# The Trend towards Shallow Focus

So the director of the project that I'm working on right now asked me the question, do you think we're using shallow focus too much?
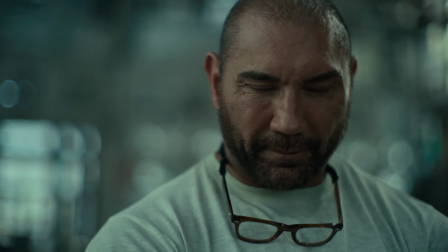In other words, when we blur the background, when we do that skinny depth of field where the background's blurry, are we overdoing it? And I started seeing articles of people saying how shallow depth of field doesn't make your movie cinematic. And I agree with that. But what I disagree with is that I think that there's a trend heading towards shallow focus and being out of focus. And not because it makes it cinematic, I think it makes it interesting.
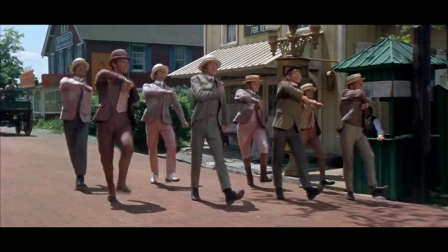In classic movies, the goal was to be as sharp as possible, and they try to keep everything in focus.
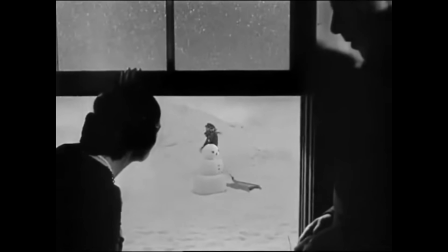This is called deep focus. It was used by Orson Welles in the famous movie Citizen Kane.
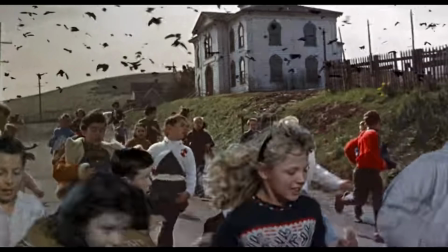It was used by many classic filmmakers like Alfred Hitchcock,
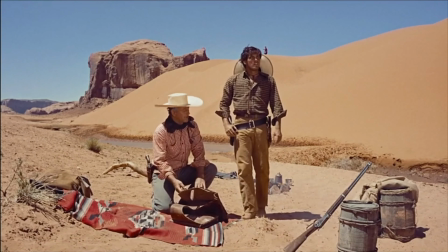and one of my personal favorites, John Ford, where he would have these wide open vistas in perfect deep focus.
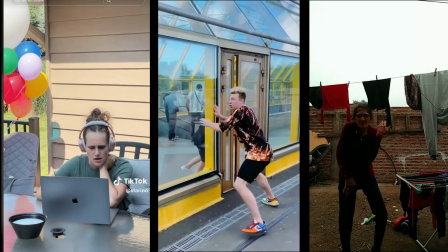Nowadays, we have TikTok, Instagram, and it's all filmed in perfect deep focus on these amazing smartphones.
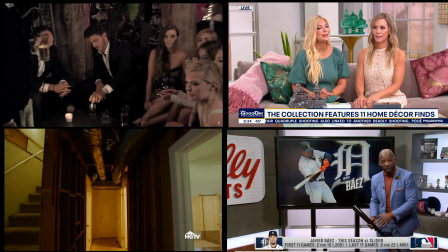We are constantly being flooded with all these videos of reality TV, sports, live events, and the one thing they all have in common is perfect focus.
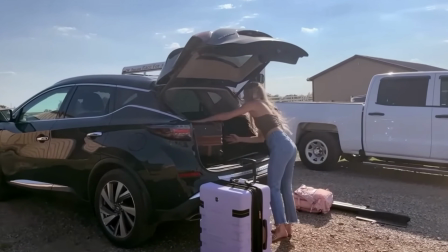So I think now more than ever, when we do see content that's blurry and almost out of focus,
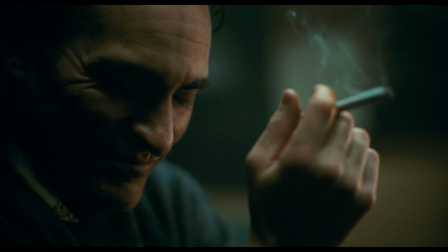our minds immediately recognize these shots as something different, something interesting. And one of my favorite directors that does a great job of this is Denis Villeneuve. What he does is he makes the object that you want to see out of focus.
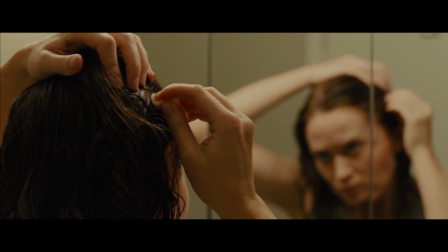Like this scene from Chicago. We want to see what's in the mirror, but it's out of focus, and that only makes us want to see it even more.
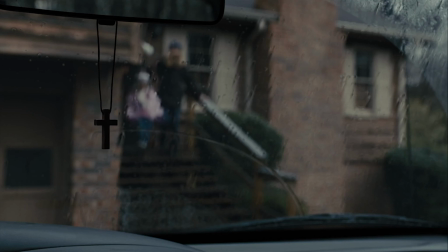Here are other examples where he focuses on something symbolic or meaningless. It creates curiosity about what's out of focus. So this technique of making the thing you want to see out of focus, I saw an incredible example.
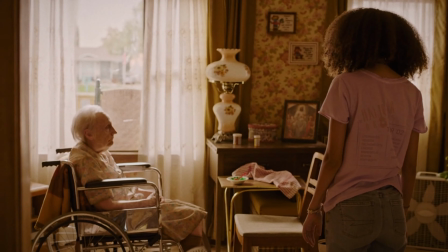I think one of the best examples I've seen was in the TV show The Last of Us. In the very beginning part of The Last of Us, we're learning things slowly,
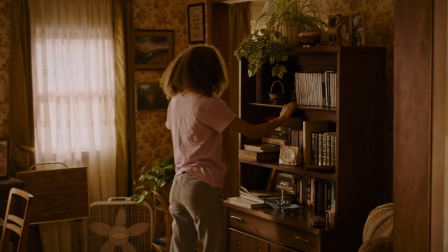and we have this scene where Joel's daughter goes to this old lady's house to help her, and she looks really creepy.
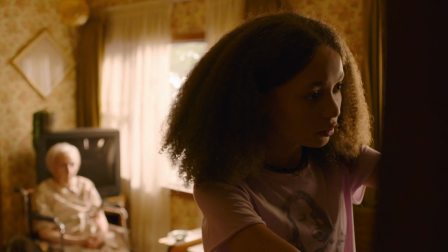And right here, it gets like, you know something's happening, and you want to see it so bad.
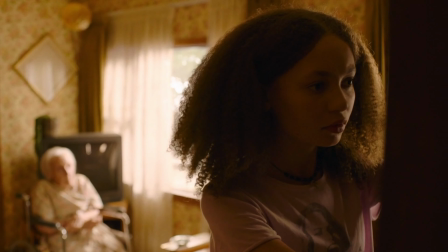Like, what is going on? What is there, something coming out of her mouth? What is it?
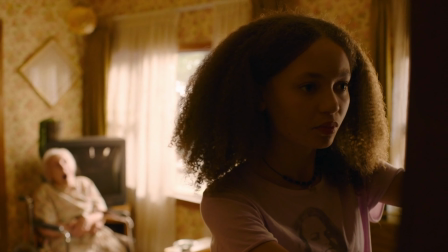And I think making it out of focus makes it so much better.
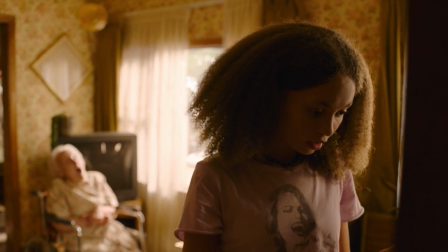Can I borrow this? Oh.
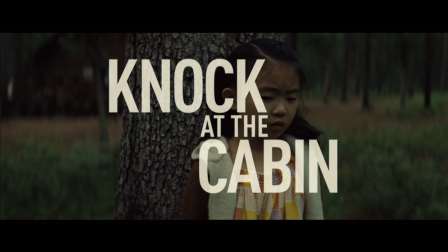This is the same technique, only different because we know exactly who this man is,
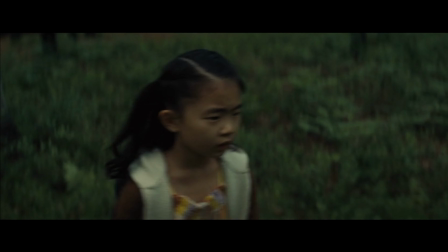and we're following the little girl, and the only thing that's in focus is her and what's around her.
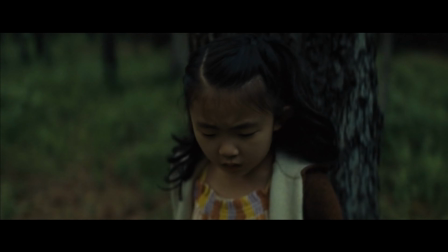And I think this really adds to the thriller aspect of it because it puts us in her shoes.
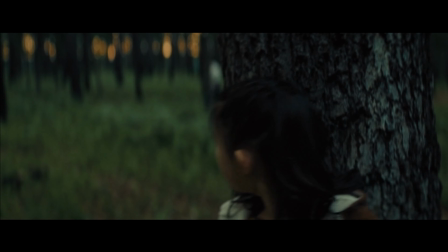She knows the man's out there, but he's just out of focus. And I think this is really a great effect for a thriller movie that M. Night Shyamalan does. So let's talk about the more traditional way of using shallow depth of field, focusing on the object you want people to see. And one of my favorite examples is in the movie Moonlight, where in this scene,
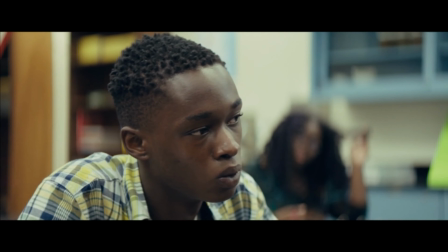the main character is going to stay in focus, but everyone around them is out of focus.
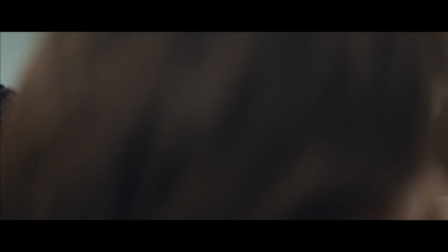And it really isolates him and sort of, shows the loneliness.
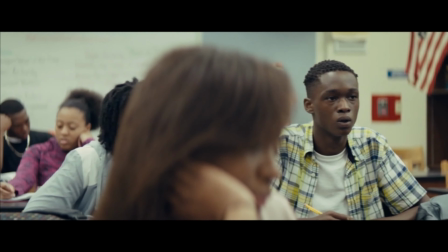And it forces us to look at him and not wander. Then it goes to the antagonist here.
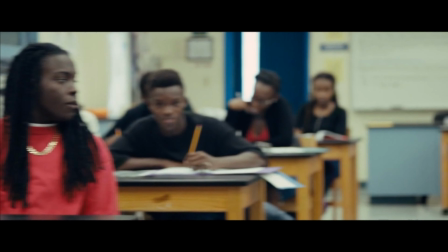Then it goes back, a slow pan, back to the main character, and we're forced to look at him.
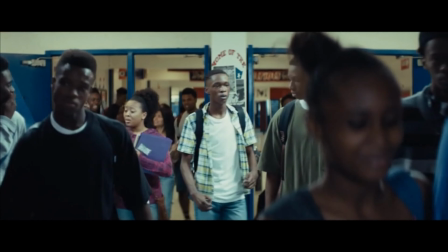And then this scene is just great, where it really shows the loneliness.
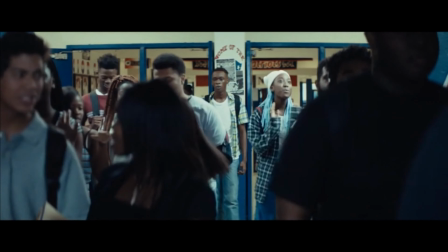He's in focus, everyone out of focus, the camera's moving back. So it doesn't just stop with shallow focus. I'm seeing more and more of a trend to, in fact, be out of focus, to be clumsy with the focus pulling.